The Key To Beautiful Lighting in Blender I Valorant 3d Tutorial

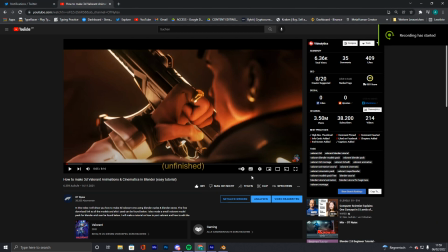Hey guys, what's going on? It's me, Nytex here, back with another tutorial. Now it's been a few months. This was when I posted the first tutorial how to make 3D Valorant animation cinematics.
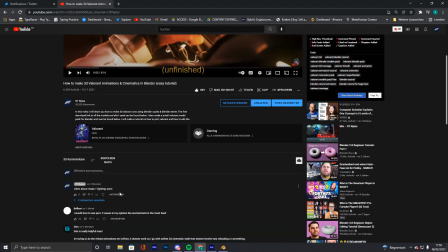Most of you liked the tutorial, I think. I got pretty nice feedback.
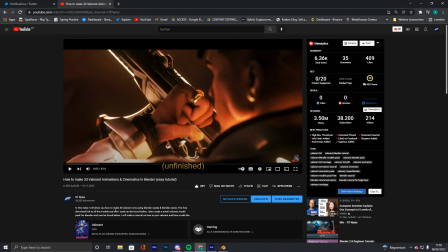And then the video I said, then the next days or weeks, I post the lighting tutorial and then the environment tutorial. At the time of review, I'm just pretty lazy, busy, so yeah, I didn't do anything. But now I finally decided that I really need to make an next part, so I sent Twitter.
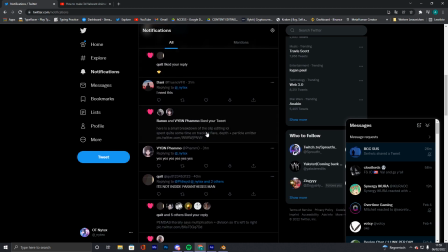And yeah, most people told me that they want another tutorial, and I'm also pretty happy because, like on this here or on many Discords, oops.
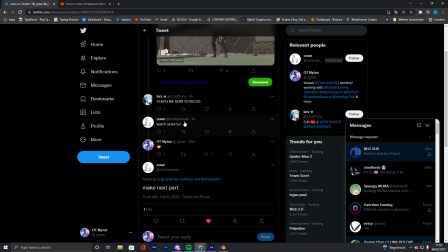Hey, if people have questions, I often see that people recommend watching my tutorial. That's really nice.
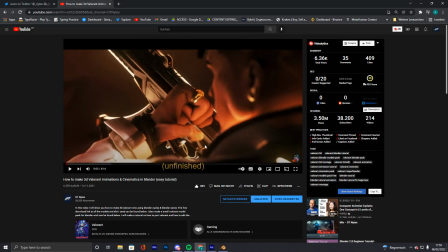Yeah, you can keep doing that. Makes me happy if I see messages like this on shizuka code or on Twitter.
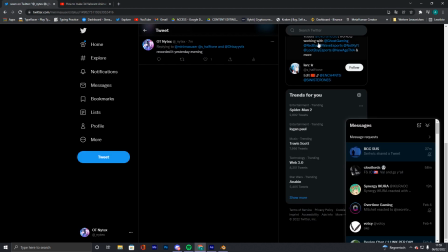So yeah, basically, I posted a small preview on my alt account yesterday.
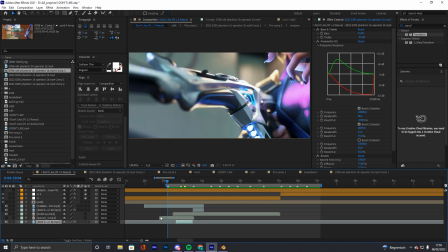And it was this clip here, I can just play it back.
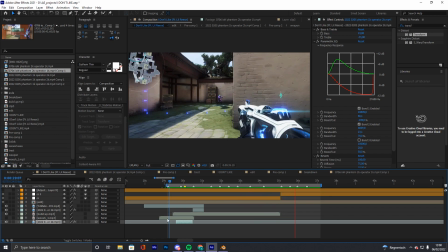Yes, I didn't do effects on the last clips or since yet. And this here.
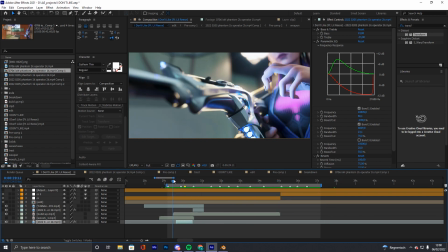And no sound effects, of course, but yes, on the cinematic here, I got some pretty nice feedback. And people asked me how I did the lighting, so I thought, why don't I just show them to you on exactly this end. It's a nice one, because it can give you a lot of examples.
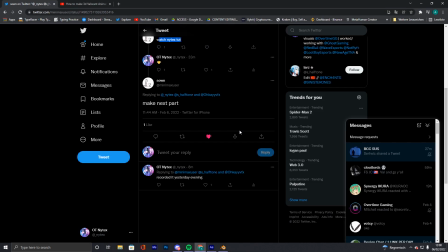First of all, for the colors, you always need to think about what kind of colors you want to use.
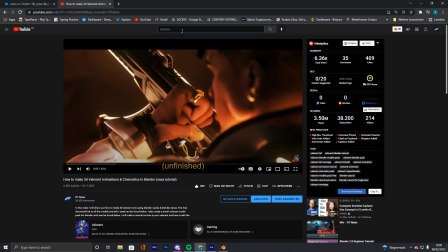You want to use like some colorful saturated ones. Contours is often nice, so we can go on the wave video. You can, first of all, you can do monochromatic, like I did in this here. This works, so there are basically two ways. Either you do monochromatic, like one color, one key color, like here orange, pretty warm. Or you do two of complementary or that match.
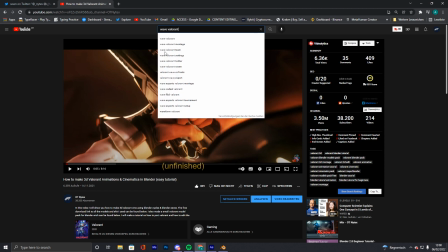I made a video for Wave a few weeks ago with Vision, I think.
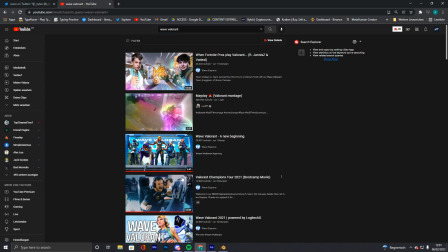Maybe we can look at that as well. This tutorial.
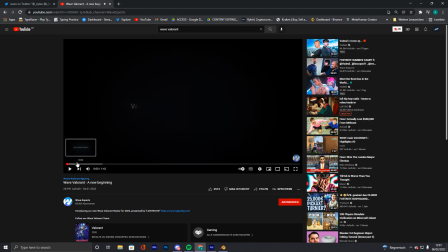There are also
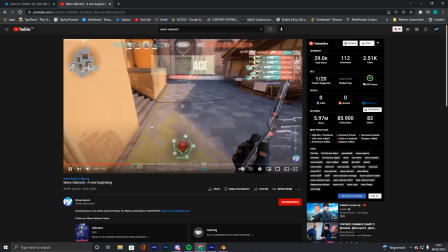some nice scenes in it, I think. I really like this scene here, Vision Mate, for example.
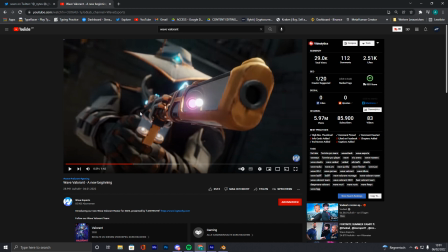Because you just wanna have light, but it doesn't need to be like super special light if you have like already have lights on your skin and stuff. So what he did, he basically used the sunlight, and which you always want to have, you always have some environmental light, the sunlight,
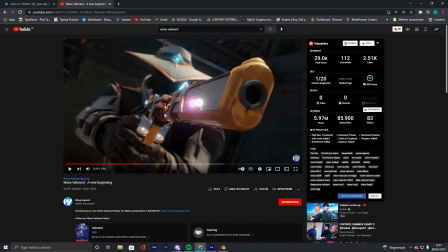and then it's just using the emissions of the skin, and this already looks really nice because you can see in the back that the environment by itself, the HDI, is pretty dark, so there's like a huge contrast between the foreground and the background. That's what you always want to have. And also
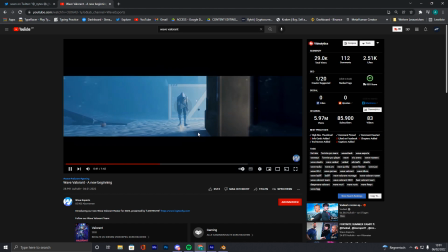I also made, many of you saw that, I also made this, and this is again monochromatic.
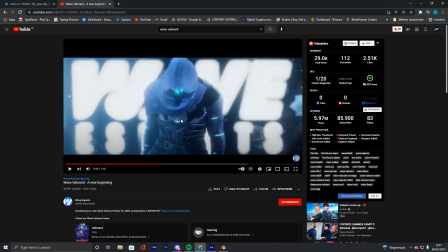We have like again a huge contrast between background and foreground, because in this time we have the background is pretty bright and the foreground is dark. That's also pretty nice. I don't know if I did any other scenes in this. Yeah, this one here was super basic, I made that in 10 minutes.
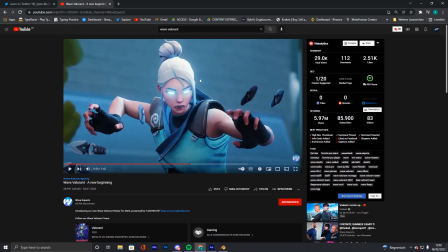But again, we have like some small rim lights. We always want to have rim lights to differ from the background.
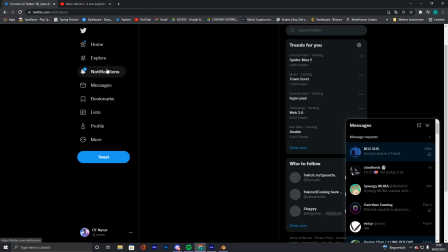Yeah, one more example we can obviously look at is again.
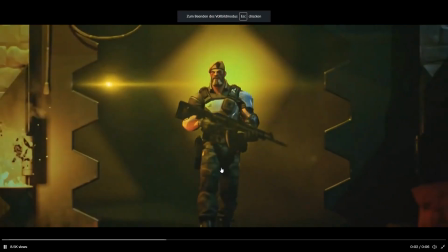It's this one. Entered, hiding, exit just the same.
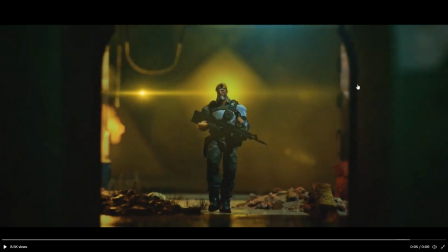So yes, again we have like green and yellowish because they match. It's often seen in movies.
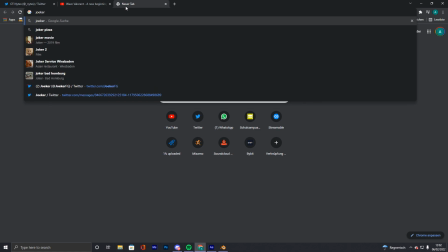I was really inspired by the Joker color palette. So that's what I use as a base.
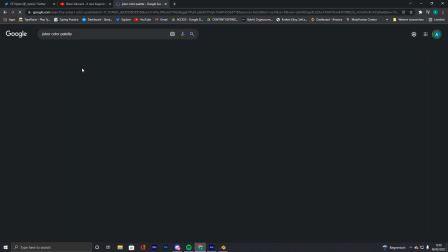Yeah, it's just fucking amazing if you ask me, and I will definitely work with that again.
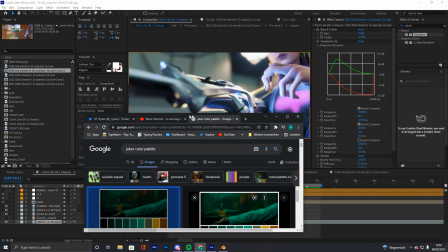So for this video here, I just use what I do really often.
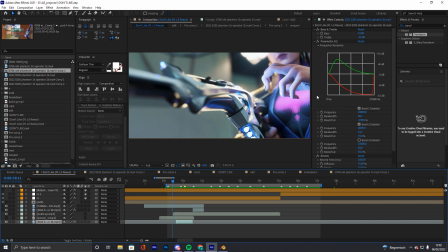Use some bluish and some orangish because they are complementary, and bluish is cold and orange is warm, so we have another type of contrast.
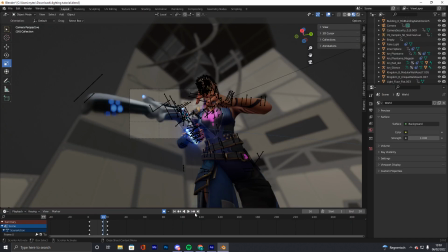So let's just hop the blender and have it open.